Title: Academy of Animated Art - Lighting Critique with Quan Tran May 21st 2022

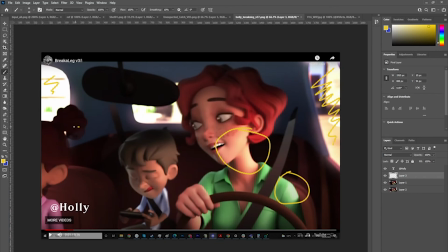743s
See that there's some sort of wrap around there. I'm not sure how that's being achieved. Yeah, maybe check that.
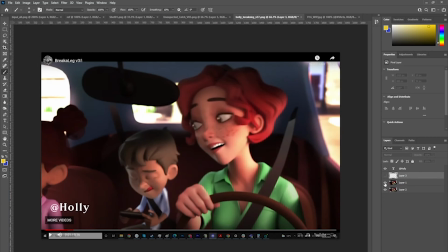That light there. Not sure exactly what's happening. What else?
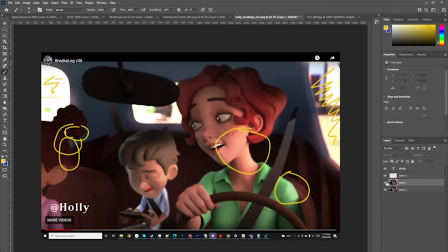I guess the only other thing is perhaps
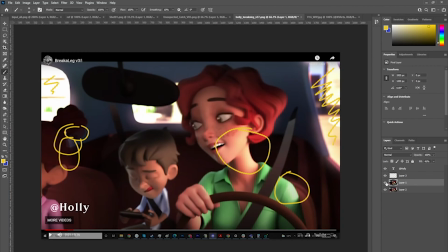I see that there's a little bit of, you got a little bit of some sort of edge or rim light there. Maybe if you could go a little bit
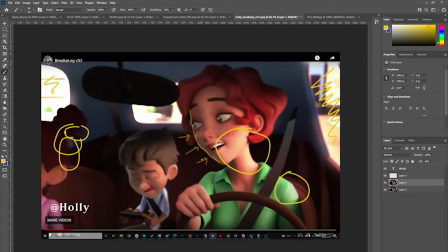810s
hotter on this as she turns her face, just to kind of etch her out from, the seat here. It's working pretty well on the boy. I see that you've got some similar light source here,
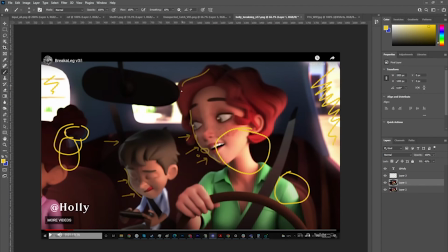827s
and on his head perhaps you could get some sort of similar effect on her as well. Maybe a little bit more light wrapping around from the rear window.
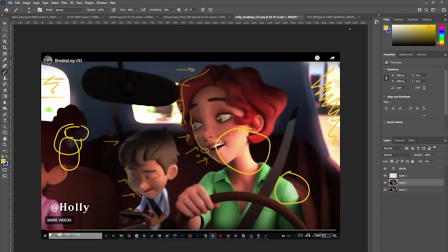850s
Yep, that's it. Have a go at that.
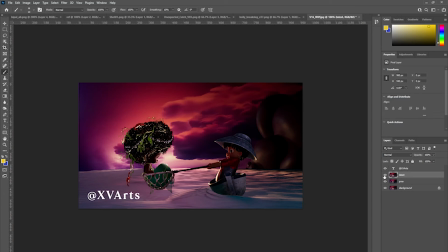854s
And then XVArts, I see that you've had a go at moving, moving that background island structure, whatever it is, and you've kind of,
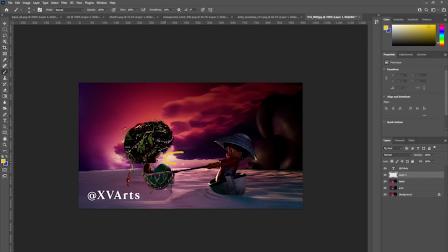873s
I guess, let this source here kind of come through and light the figures, and it's looking pretty cool in general,
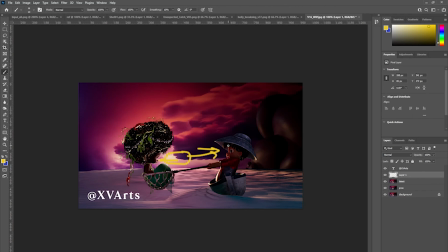888s
and I like that effect on the characters in general. I feel like his shirt is starting to feel a little bit metallic. I'm not sure whether you want to check the shaders And also
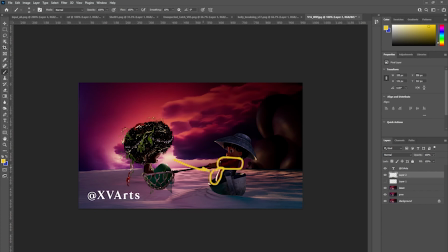909s
this rim light, which definitely feels motivated by this light on the horizon, which is great. On her it's not too
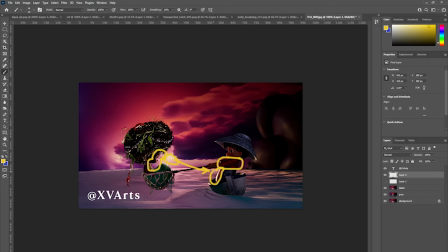923s
noticeable, but I feel that it's a little bit hot on him. So I feel like, you know, if we were to
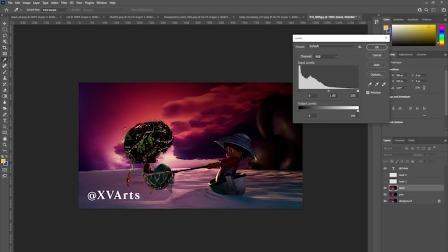936s
let's see, if we went down,
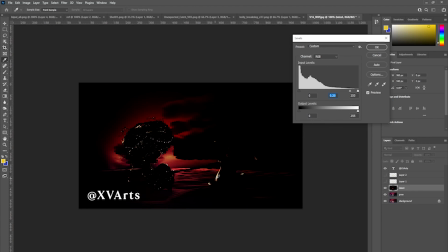945s
you know, this here feels hotter than the light source. So this is a good way to check whether you know, some light that's coming off of the source is actually brighter than the source itself.
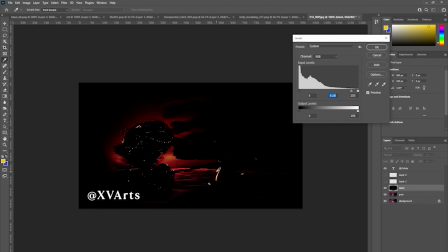963s
So this is actually this should be happening. You know, the sunlight should be brighter than what's reflected off it. So this is a way to kind of check it.
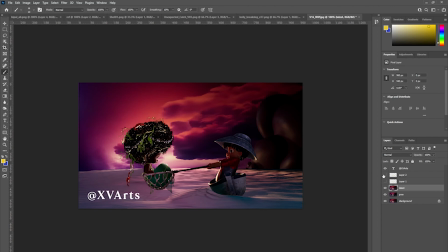979s
And so I would maybe bring that down. Yeah, bring that down. On her, it doesn't feel too bad actually.